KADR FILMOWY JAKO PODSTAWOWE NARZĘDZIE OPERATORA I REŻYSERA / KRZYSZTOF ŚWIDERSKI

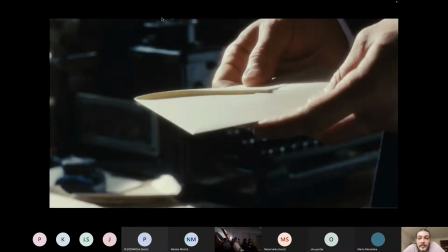[33:02]
I ostatni kadr w tej scenie, zamykający, jest to właśnie detal, w którym widzimy ten list już w kopercie. Czyli tym kadrem, który zamyka scenę,
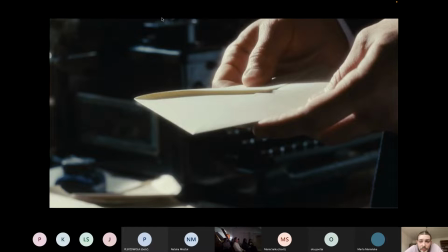[33:18]
twórcy akcentują, że udało mu się dokończyć tą czynność. I pokazują, że właśnie o list tutaj chodziło.
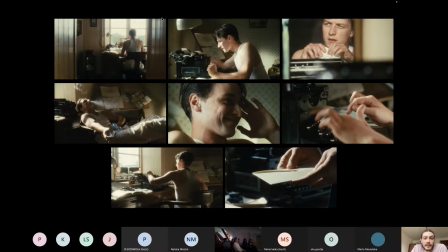[33:30]
No i to właśnie, jakby gdyby ta cała scena była pokazana po prostu w takim szerokim kadrze, w którym widzielibyśmy człowieka piszącego na maszynie, jakby no, widzielibyśmy tylko tą czynność właściwie. No, jakby dzięki temu, że twórcy używają tutaj
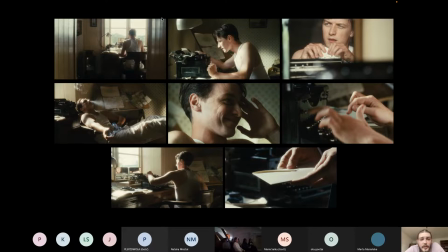[33:51]
całego wachlarza tych kadrów i używają ich różnie, bez jakiejś takiej no po prostu za każdym razem pokazują nam coś innego w obrębie tej jednej czynności.
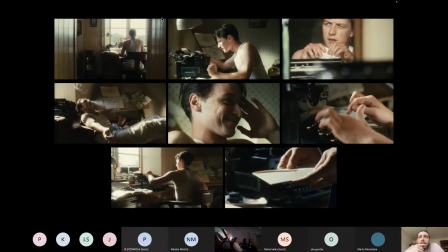[34:08]
I ta nasza uwaga jest dzięki temu skoncentrowana.
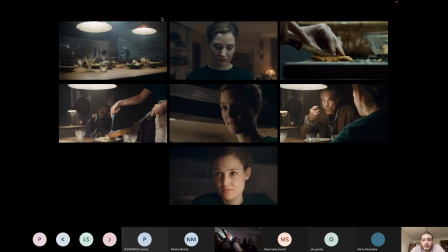[34:18]
Tutaj jeszcze jedna scena. Już pokazywałem detal z tej sceny wcześniej. I tylko tutaj zaznaczę, że w tej scenie chodzi o to, że kobieta przygotowuje potrawę dla swojego męża.
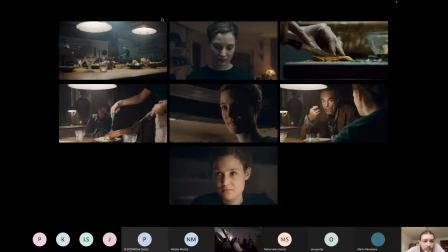[34:34]
Potrawę, w której są trujące grzyby. Jest to scena z filmu Nici Widmo.
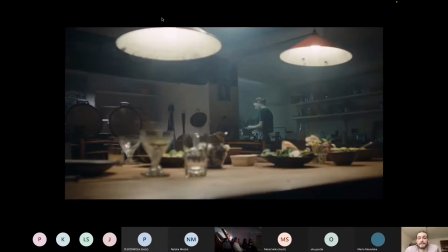[34:41]
I ona wie, że to są trujące grzyby. No i tak. Scena rozpoczyna się od takiego planu ogólnego. Czyli pozwala nam to na zobaczenie tej kobiety w przestrzeni.
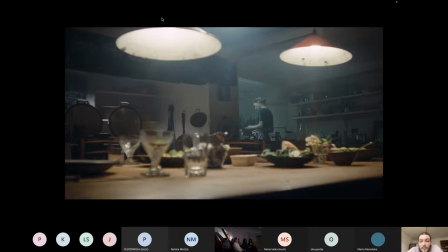[34:55]
Po podstawie tej przestrzeni jesteśmy ocenić, gdzie się znajdujemy. Jest tu kuchnia, widzimy, że jest jakaś taka pora wieczorna. I widzimy tu kobiety, ale jeszcze nie widzimy dokładnie, co ona robi.
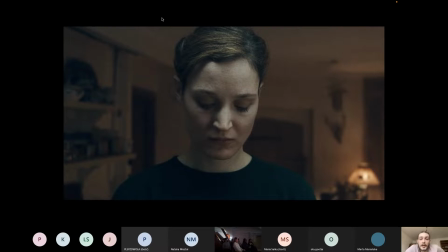[35:11]
W kolejnym kadrze, w współzbliżeniu, widzimy postać kobiety. Czyli jakby twórcy wciąż nie pokazują nam wszystkiego, bo jakby nadal nie wiemy, czym ona się zajmuje.
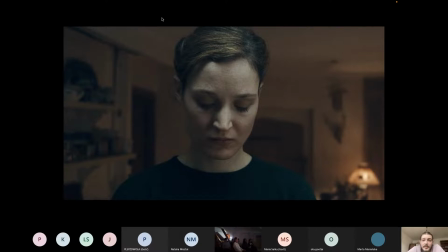[35:23]
Widzimy, że jest na czymś skupiona, czyli widzimy jakąś emocjonalność w niej, ale nie widzimy tej czynności.
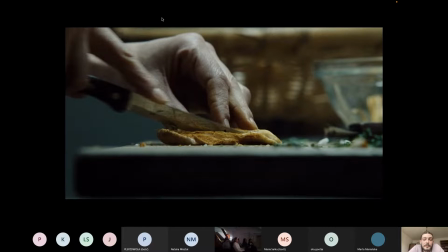[35:36]
Dopiero w następnym ujęciu w detalu widzimy te grzyby. Czyli dopiero teraz widzimy, czym się zajmuje nasza bohaterka. Kroi grzyby, przygotowuje potrawę.
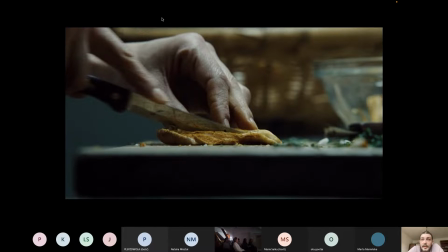[35:54]
No i za pomocą tego detalu twórcy chcą nam pokazać, że to właśnie te grzyby są tutaj najistotniejsze. My jako widzowie w tym momencie wiemy więcej niż ten mąż, który tam czeka na jedzenie.
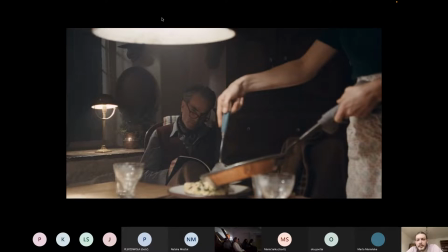[36:11]
No i tu właśnie w następnym kadrze, takim szerokim planie amerykańskim, widzimy, jak kobieta nakłada potrawę na talerz, no i widzimy tego męża.
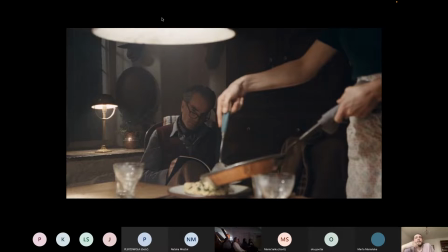[36:26]
Czyli w tym kadrze jest zamieszczone dwie postacie oraz ta potrawa. Jest to wszystko widoczne, dlatego my wiemy już, do czego to ma się sprowadzić.
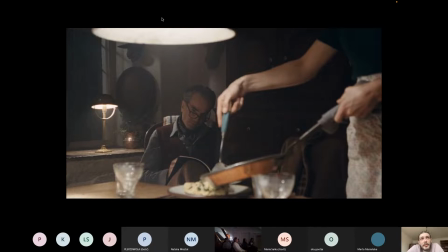[36:42]
Czyli jakby wcześniej w detalu widzieliśmy te grzyby, teraz w planie szerokim widzimy już jakąś potrawę, ale wiemy, że te grzyby się znajdują w środku.
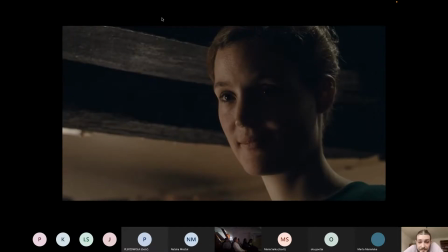[36:55]
Kolejnym mamy zbliżenie na bohaterkę, no, która patrzy na swojego męża. Czyli podała mu ten talerz i teraz możemy obserwować pewną emocjonalność.
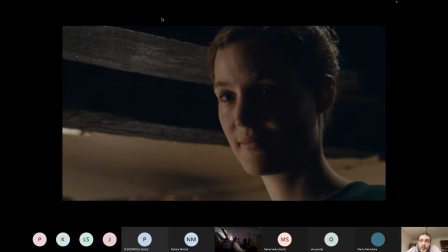[37:06]
Twórcy pokazują na to zbliżeniu właśnie dlatego, że jakby ma to takie duże znaczenie emocjonalne. I my jako widzowie możemy też przyjrzeć się naszej bohaterce, widzieć taki jej lekki półuśmiech. To jest najważniejsze.
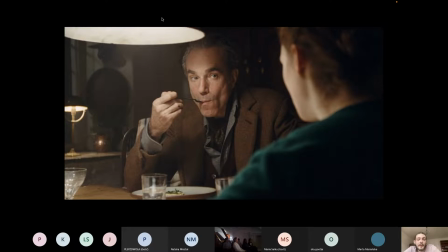[37:31]
Kolejny kadr, plan średni. Tutaj widzimy dwoje bohaterów. Widzimy tego męża w czynności jedzenie, patrzy na naszą bohaterkę. No widzimy jakąś relację pomiędzy nimi. Nie widzimy ich twarzy obojga,
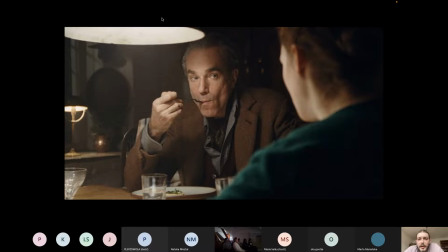[37:50]
ale tak szeroki kadr, ustawiony jeszcze przez plecy bohaterki, pozwala nam na obserwowanie pewnej relacji w tej scenie.
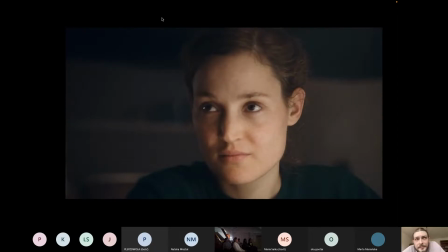[38:04]
I ostatnie ujęcie w scenie, zamykające całość. Twórcy zdecydowali się, żeby pozostać na zbliżeniu na naszej bohaterce. Dzięki temu zbliżeniu możemy się zastanawiać, co ona myśli.
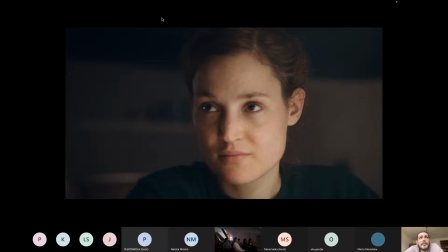[38:25]
Popełniła jakiś czyn, tak? Czyli no wiemy już więcej, że przygotowała potrawę z trujących grzybów. I teraz możemy się zastanawiać, no, czy jest zadowolona, tak?
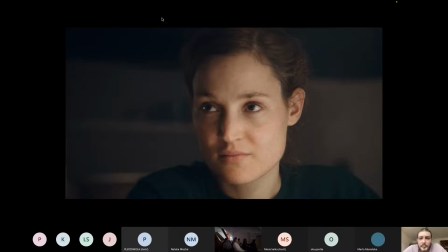[38:41]
Co tam się dzieje takiego jakby wewnątrz u postaci. To zbliżenie przedstawia jakiś konflikt pomiędzy. Też tworzy konflikt pomiędzy widzem a bohaterką.
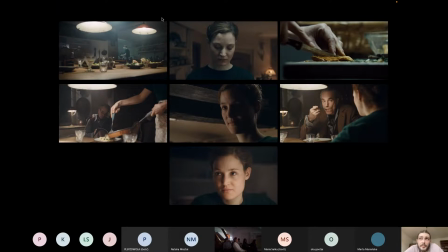[38:55]
Czyli jakby to też jest prosta scena, bo opowiada o pewnej czynności w zasadzie, czyli o przygotowaniu posiłku. Ale za pomocą tych różnych kadrów, no twórcy komplikują w pewien sposób tą historię. W pewnym sensie
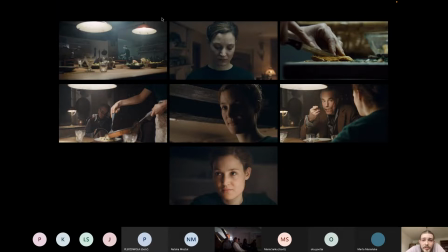[39:16]
te grzyby są tylko tłem do jakiejś takiej emocjonalności, do takiego wnętrza tej naszej bohaterki. Nawet możemy tu w całości widzimy, że aż trzy bliskie plany zastosowali jakby w całej scenie na naszą bohaterkę.
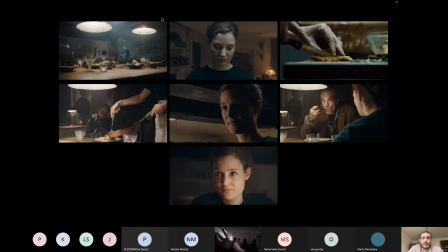[39:36]
Czyli ona jest jakby tutaj najistotniejsza i to, co jest wewnątrz niej. No i tak, no i w zasadzie to już jest wszystko.
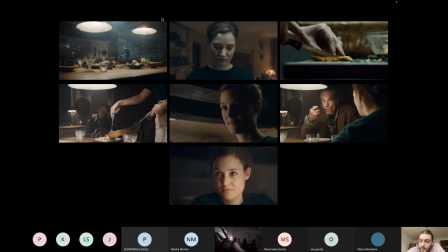[39:55]
te trzy przykłady, one obrazują, jak może wyglądać zrealizowane przez Was zadanie.
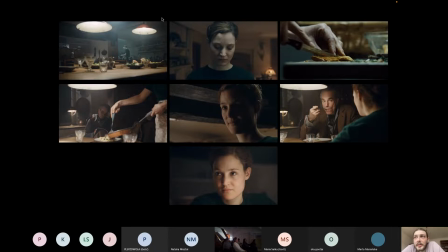[40:07]
Ponieważ chciałbym, żebyście zrealizowali taki podobny do tych przykładów takie zadanie fotograficzne, które będzie składało się z około
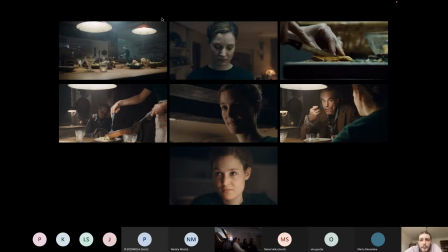[40:24]
5-8 zdjęć i będą opowiadały jakąś historię wymyśloną przez Was. Jakąś prostą historię o jakiejś czynności, tak jak na przykład właśnie w tych przykładach przecież tak jest, że to jest pisanie listu, czy jakieś robienie make-upu.
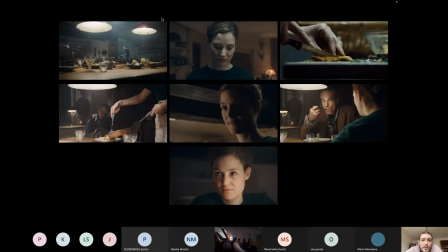[40:45]
I żebyście właśnie opowiedzieli tą historię za pomocą różnych kadrów. Żebyście spróbowali świadomie wykorzystać jako takiego nośnika do opowiedzenia tej historii.
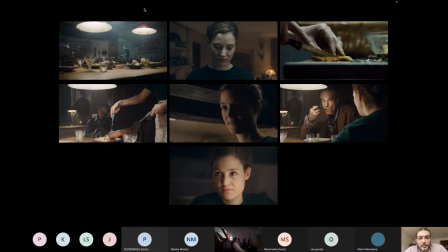[41:01]
Także możemy sobie jeszcze umówić to zadanie szerzej, ale jeżeli chodzi o wykład, to jest to wszystko.